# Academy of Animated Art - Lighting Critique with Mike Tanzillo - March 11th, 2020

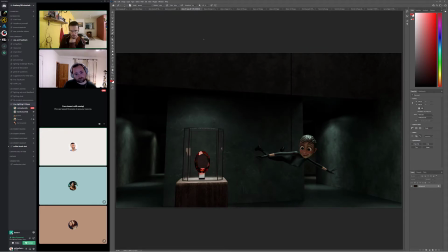All right, Diana. So I think the walls look great. I like everything got a little darker and moodier overall with the space, and I think that's really great. I think her lighting is looking really good. The biggest thing I want to work on for the next iteration is really making the crystal look special.
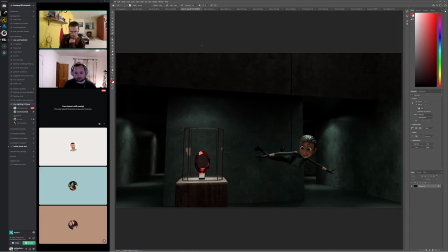Yeah. Yes. Okay. So I looked at some reference because I was like, because I didn't know, like I knew that's what I felt, but I didn't know what that visually like looks like.
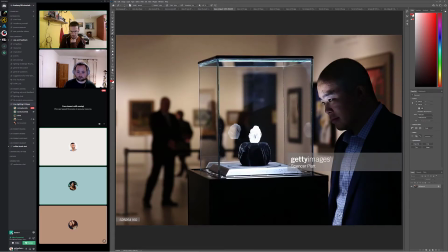So I started pulling up some reference, and one of the things I found was like, this is not that uncommon of a lighting scenario for something like this in a gallery, is actually to have like little lights around it,
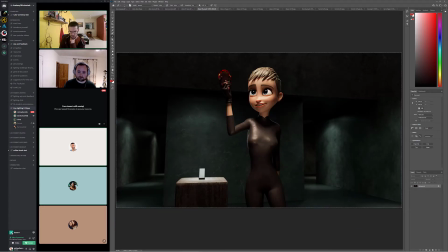like shining up. And I'm not saying you have to do that, but it's like an option that there would actually be light sources around here and like shining up at it. And that could, although that would mess up with her lighting. Never mind. I was gonna say like, and that would actually create like an uplight on her if you wanted, but
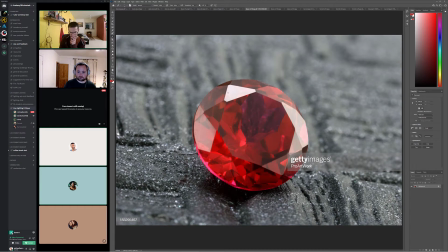But what I was looking at with like some of these was just like really reading these shapes and really getting some
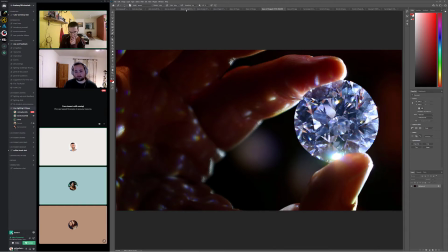brightness. And then also while it's sitting on the, like here, like really getting some caustics down there too.
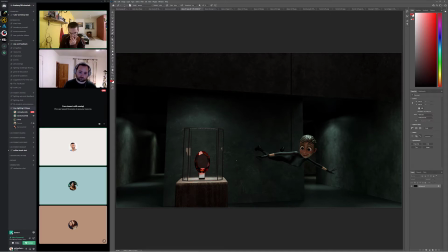And then I do think that it could go, I think it can go like a brighter cone here too. Like you can really kind of punch this up. So, cause it would be like, you really wanna,
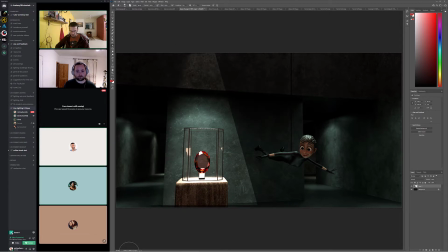you really want to feel like a cone of light. That kind of looks like garbage, but like this level of brightness, and then that way you can get like the one difficulty with this particular cut is that this central piece is one like plane,
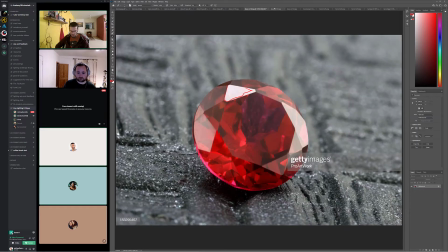right? Yeah. Let's see. I think I had. So one of the things, like it looks like it,
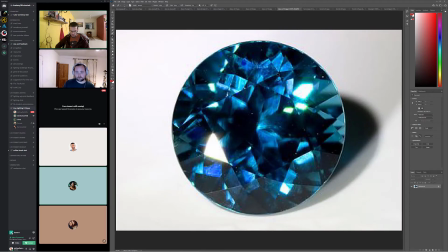depending on the angle, you can kind of start to see how it refracts other things through it, like the back end of it in there.
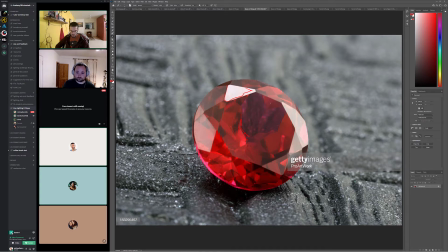So it's just like it's just about getting a lot of these shapes and reading each one of the faces a lot, and making a few of them super bright and kind of bling bling. Yeah, for sure.
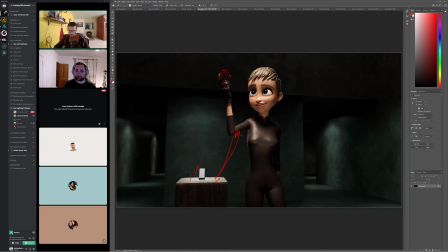So yeah, I just don't know how, but I will try.
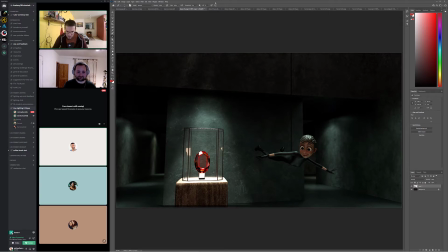So the how really is about putting, like, really try surrounding it with planes that have like a white matte material on it that's turned, that the primary visibility is turned off. And like I would do it as a separate pass. Like I would set up a pass
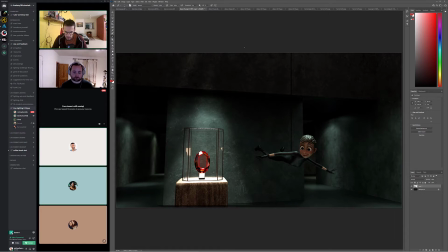with pretty much everything turned off except for the I don't know what you call it, the gem or the ruby. And then make that like a super reflective material, like a mirror material, and then surround it,
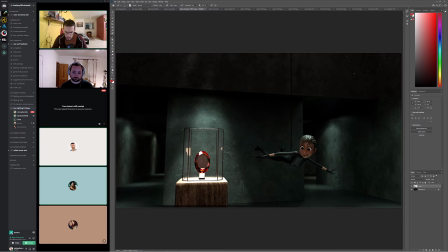and then like kind of place some white cards around it, either off camera or on camera, but just have the primary visibility turned off, so that it can really like as it's moving, because that's when it's really gonna
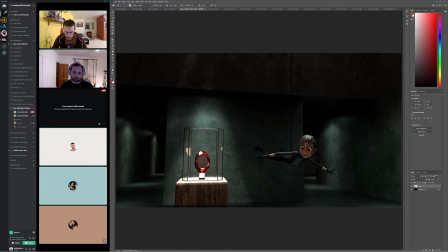that's really when you're gonna see the impact of it, is when it's moving around and kind of like flickering in the light a little bit. Like that's when it's going to be cool. And by having these like surrounding cards, you can play around with that.
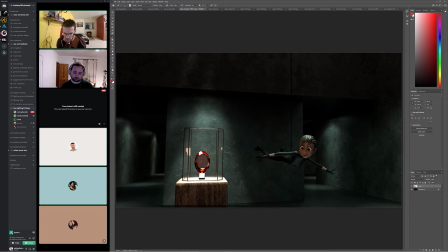The other thing would be making it more dense in the middle here, because if it just feels a little too transparent through the middle of it. Like having that be a little more rich red, I think would be cool. But yeah, I think.
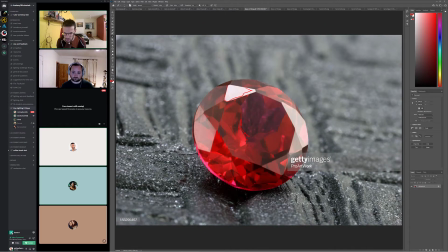But yeah, I mean, but like the core of the whole shot, I think is working really well.
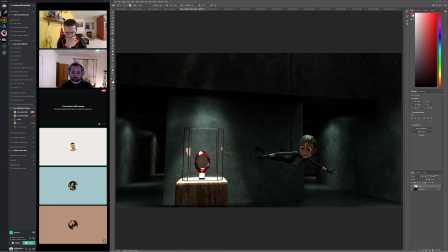I'm interested to see it animated out, because I think her stepping into this light could be really cool. But I think everything else is there. You've done a really good job of expanding the space with these lights back here without, us too focused on it. Great. Yeah. Do you guys have anything else, Dani, Forrest?